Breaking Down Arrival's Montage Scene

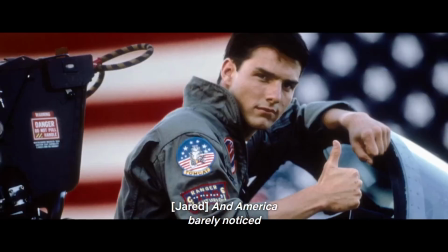[4:03]
Criminal organizations are complex, so the movie has to find a way to paint you a picture of its hierarchy in an efficient manner,
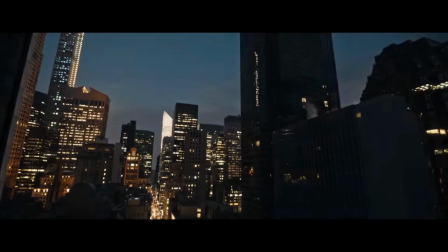[4:11]
or risk bloating what are typically already long films.
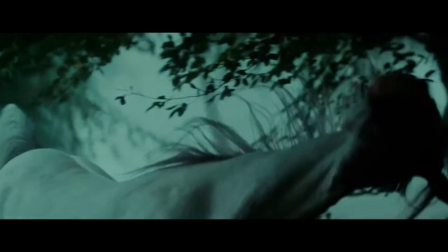[4:15]
3, and this is more of a stretch, but if you'll humor me, another key element of a classic montage is the music.
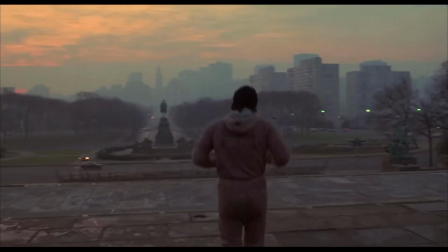[4:23]
It's generally upbeat and oftentimes a very identifiable piece of music in the film.
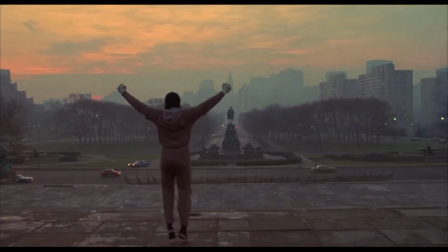[4:29]
It's also very digestible. In other words, safe.
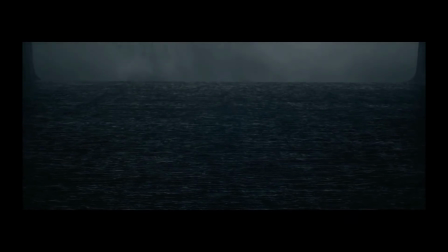[4:34]
Okay. Well, I would argue that theme playing through this section just so happens to be one of the more identifiable songs from Arrival's soundtrack.
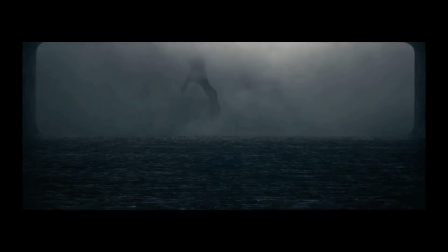[4:43]
But is it lighthearted and upbeat?
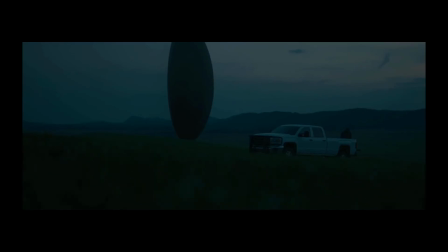[4:47]
Well, so far these similarities have only been surface level, so why don't we peel the onion?
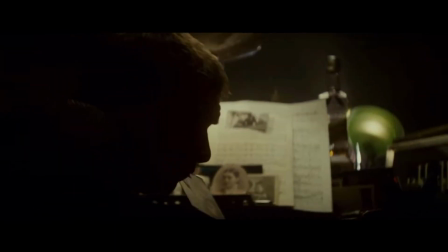[4:55]
Taking an immediate U-turn, let's have another look at that musical theme playing throughout the montage. Heptapod B, as it's called.
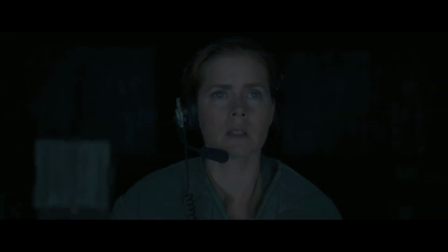[5:02]
is a rather interesting composition.
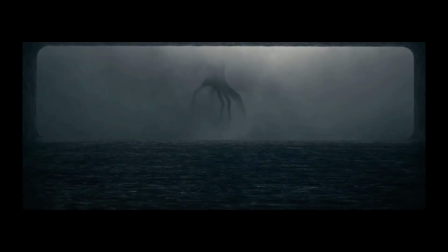[5:05]
It's rhythmic, conveying a sense of urgency and anxiety that one may feel while confronting the unknown.
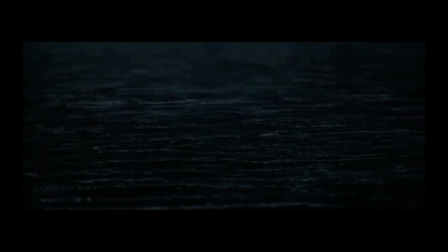[5:12]
Layers of heavily edited voices repeat over and over. Their sounds are both alien yet human, riding that line of ambiguity.
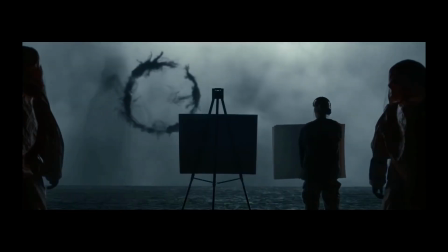[5:20]
In one word, it's organic.
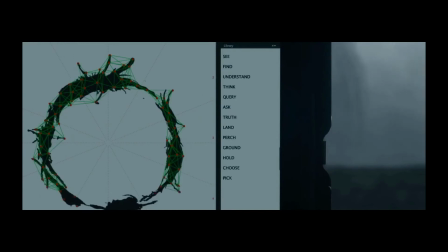[5:24]
The very puzzle that confronts our protagonist is conveyed in this short composition that now plays through your speakers and pulls you into their shoes.
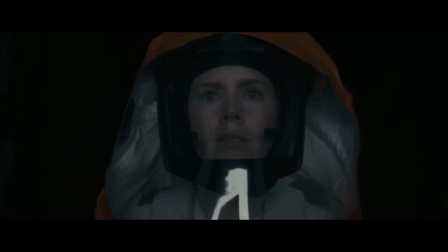[5:33]
I could go on, but if you're curious to know more about this piece,
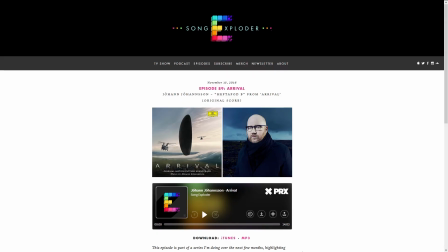[5:37]
I highly suggest you check out Song Exploder episode 89, which has the late Johan Johansson break down his own piece of music.
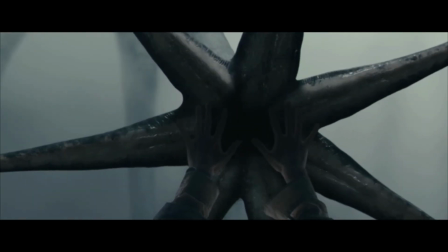[5:46]
To summarize this point, while Heptapod B is iconic and identifiable, it doesn't contain your typical montage traits.
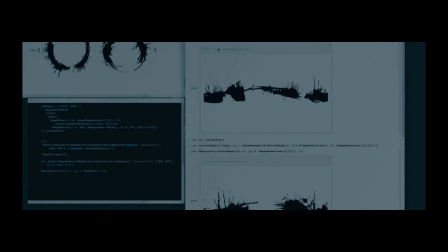[5:54]
Continuing our backtrack, let's revisit that voiceover. You know, the one that previously mentioned crucially deepened the mystery.
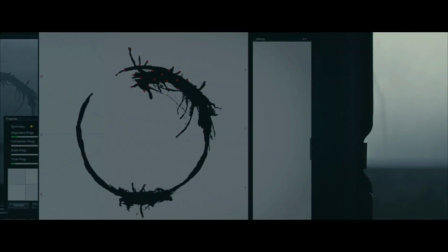[6:02]
If it's not already apparent, while the voiceover does convey bits of information regarding the heptapod's language,
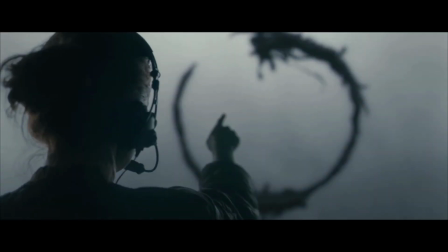[6:10]
like any good scientific discovery, it opens up more doors than it closes.
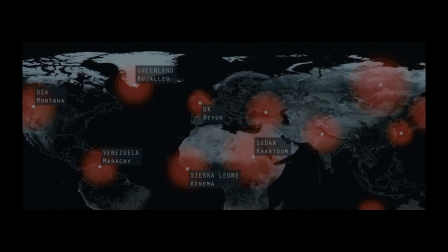[6:15]
We still don't know where the heptapods come from, why they chose the locations that they did, and what their intentions are.
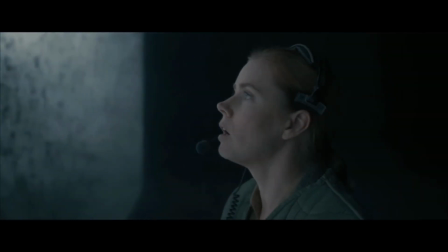[6:24]
But perhaps the most important bit of information we do get is that the language of the heptapods is non-linear in time.
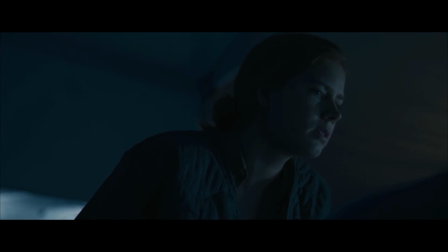[6:32]
Essentially, in writing the question you inherently already know the answer. You know your own fate.
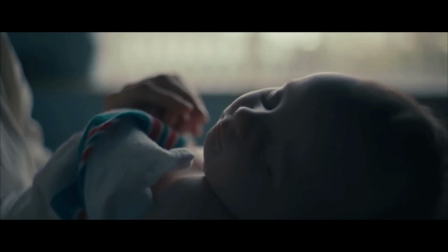[6:39]
Well, assuming you've seen the movie, you're privy to the fact that this is the key detail behind the twist at the end.
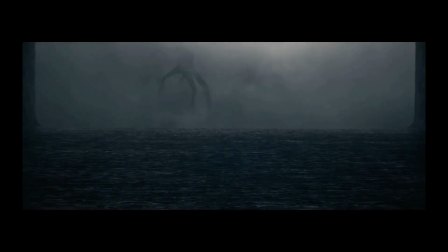[6:48]
And now, we're back at our original comparison.
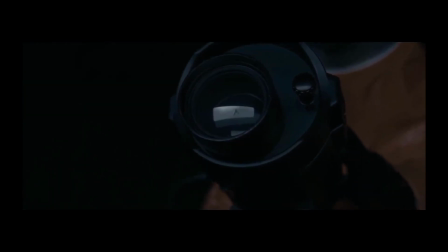[6:51]
That this montage shows the passage of time as Lewis and Ian work together to unravel the mystery.
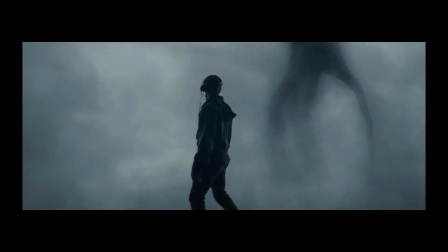[6:57]
And yes, at its core, that's exactly what it's intending to do.
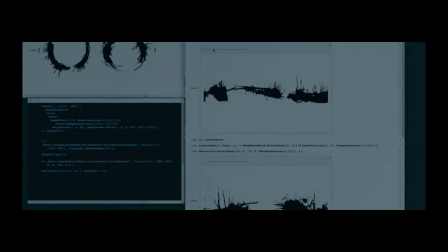[7:02]
Villeneuve is doing so for the purpose of pacing, but not all edits are created equal,
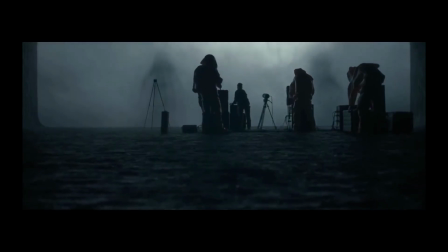[7:08]
and the team behind this film have found a clever way of garnishing this often parodied edited technique with mystery,
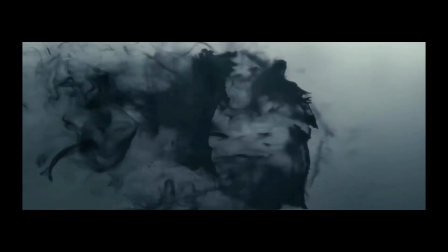[7:16]
intrigue, and the hidden puzzle piece that reveals all. Quite simply, it's well done.
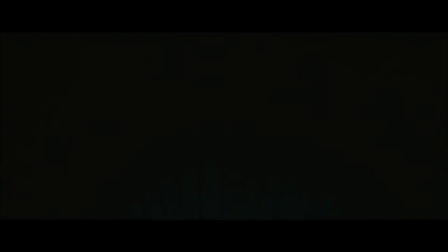[7:27]
Thank you for sticking around to the end. Please give a thumbs up if you enjoyed the video, and don't forget to subscribe and hit that notification bell. We're new to this realm of YouTube, so every little bit counts. This was Alpaca Thunder Production.
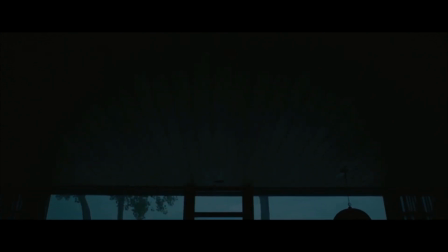[7:41]
I'm Felipe, and peace out.